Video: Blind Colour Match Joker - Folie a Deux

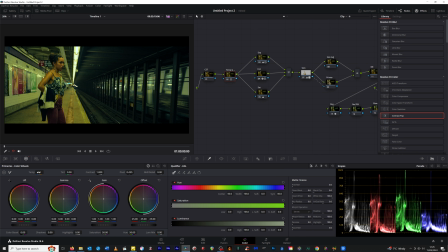992s
And temperature, we're going to cool down a little bit. Not a huge amount. And I think maybe we want to put a little bit more green in there.
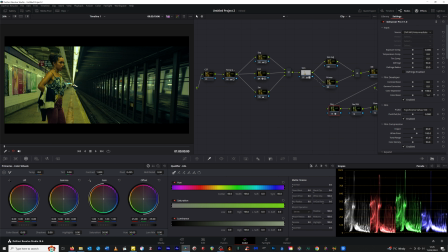1011s
In terms of the color boost, maybe. So color boost is, generates colors that are less saturated. It pushes the saturation into there a little bit. Oops. In terms of the tint. Oh, enabling it would be a good idea.
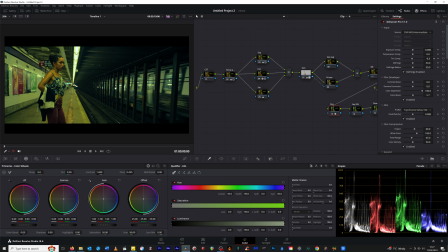1034s
More in the green. So I'm looking at that and thinking that's pretty close, although it's really difficult. Normally, when I'm working with a client and a client says to me that they want
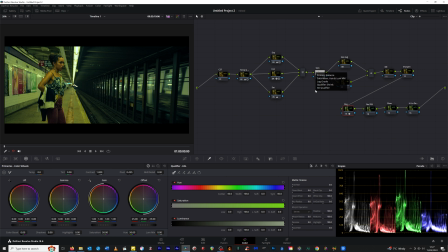1049s
to have it reference and a look that's similar to another film, I'll have the reference here that I can work from and I can constantly refer back to and just get elements out of it like contrast and saturation and hue and tint, etc., just to use it as a, well, as a reference, just to see how useful that is.
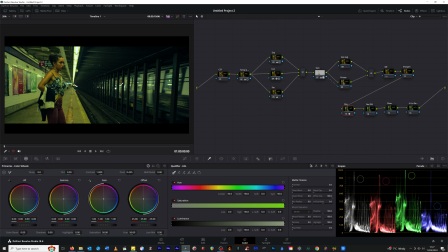1068s
But this as a tool is kind of quite useful. Just how much detail can I take from looking at something for a short time and then trying to match the tone of it as close as I can.
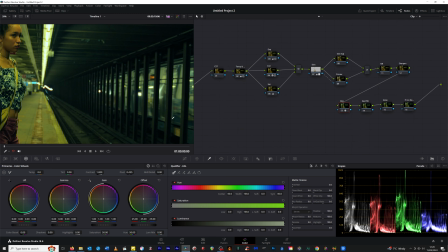1080s
I'm just looking at details here. So if we look here, we've got nice cool shadows.
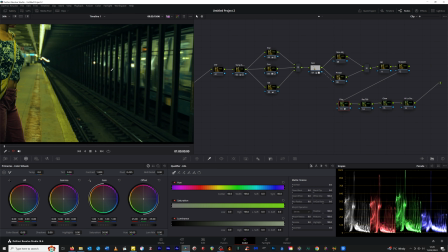1089s
I'm not gonna bother with denoising or sharpening or anything like that. Like I said, I'm trying to do this as quickly as possible.
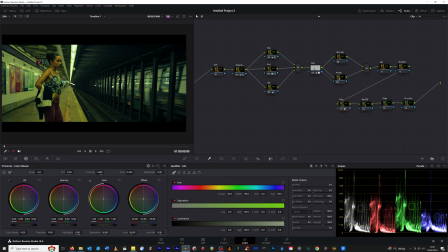1099s
Now I'm at that stage here where I'm looking at this thinking that is pretty close, I think from memory. But I'm also looking to, is there anything else that I need to do with this? I think skin tone, I probably want to cool the skin tone down a little bit.
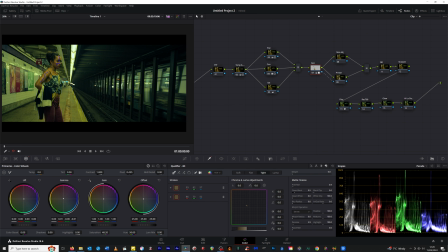1115s
Again, her skin tone is different. So I don't want to take her natural skin tone out too much. But I also want to try and match it in terms of the levels of saturation. So, all right, so that skin tone, she still has, let me come off that.
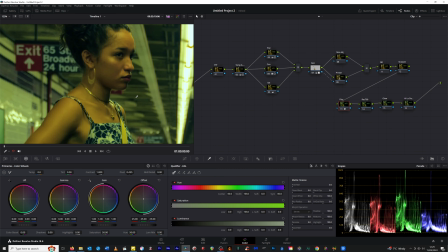1134s
She still has nice natural warmth to her, but she looks like she's part of the scene.
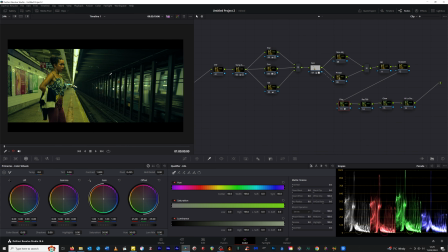1139s
She looks like she's lit in the scene. If we gave a completely natural skin tone, she'd pop out and it would just look a bit weird.
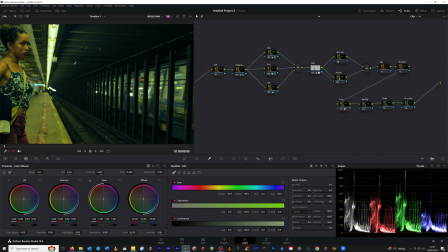1148s
It would look odd. Do we have clipped highlights?
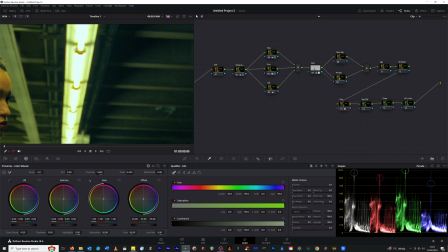1153s
Yes, we've got clipped highlights, but we're still getting detail around that. I'm okay with that. Let's look at maybe adding, if we add a little glow into there,
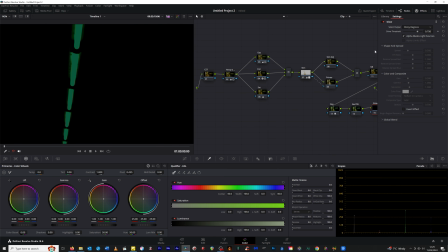1167s
I don't want to soften it up too much because it's the kind of the content matter, the subject matter of the film. It's not a soft, nice, warm film. I imagine.
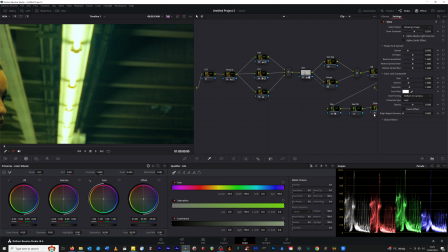1182s
That's with the glow on, that's with the glow off. So I'm going to keep that in, but I'm going to dial it down a little bit.
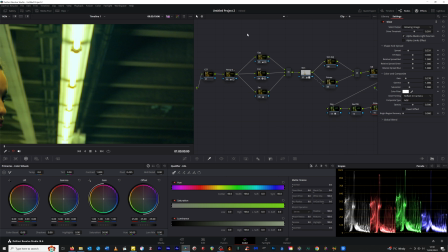1201s
maybe spread it out a little bit in there. I don't want to go crazy with it.
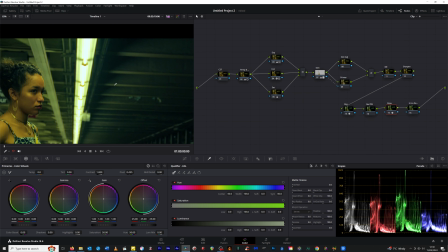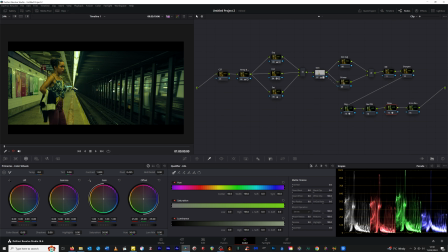1214s
I think that looks pretty close. Let's go full screen.
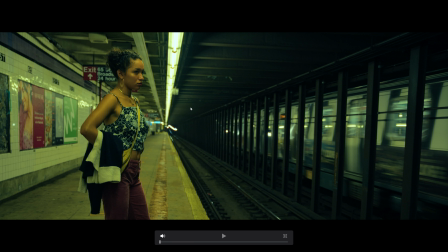1220s
I think that looks quite good. So I'm going to hold it. I'm going to leave it at that because, like I said, I wanted to do this as quickly as possible. Are there any elements in here, any errors, anything that is standing out that looks weird or wrong or needs addressing? Obviously, if I was doing this for a client, I'd spend a lot more time on it.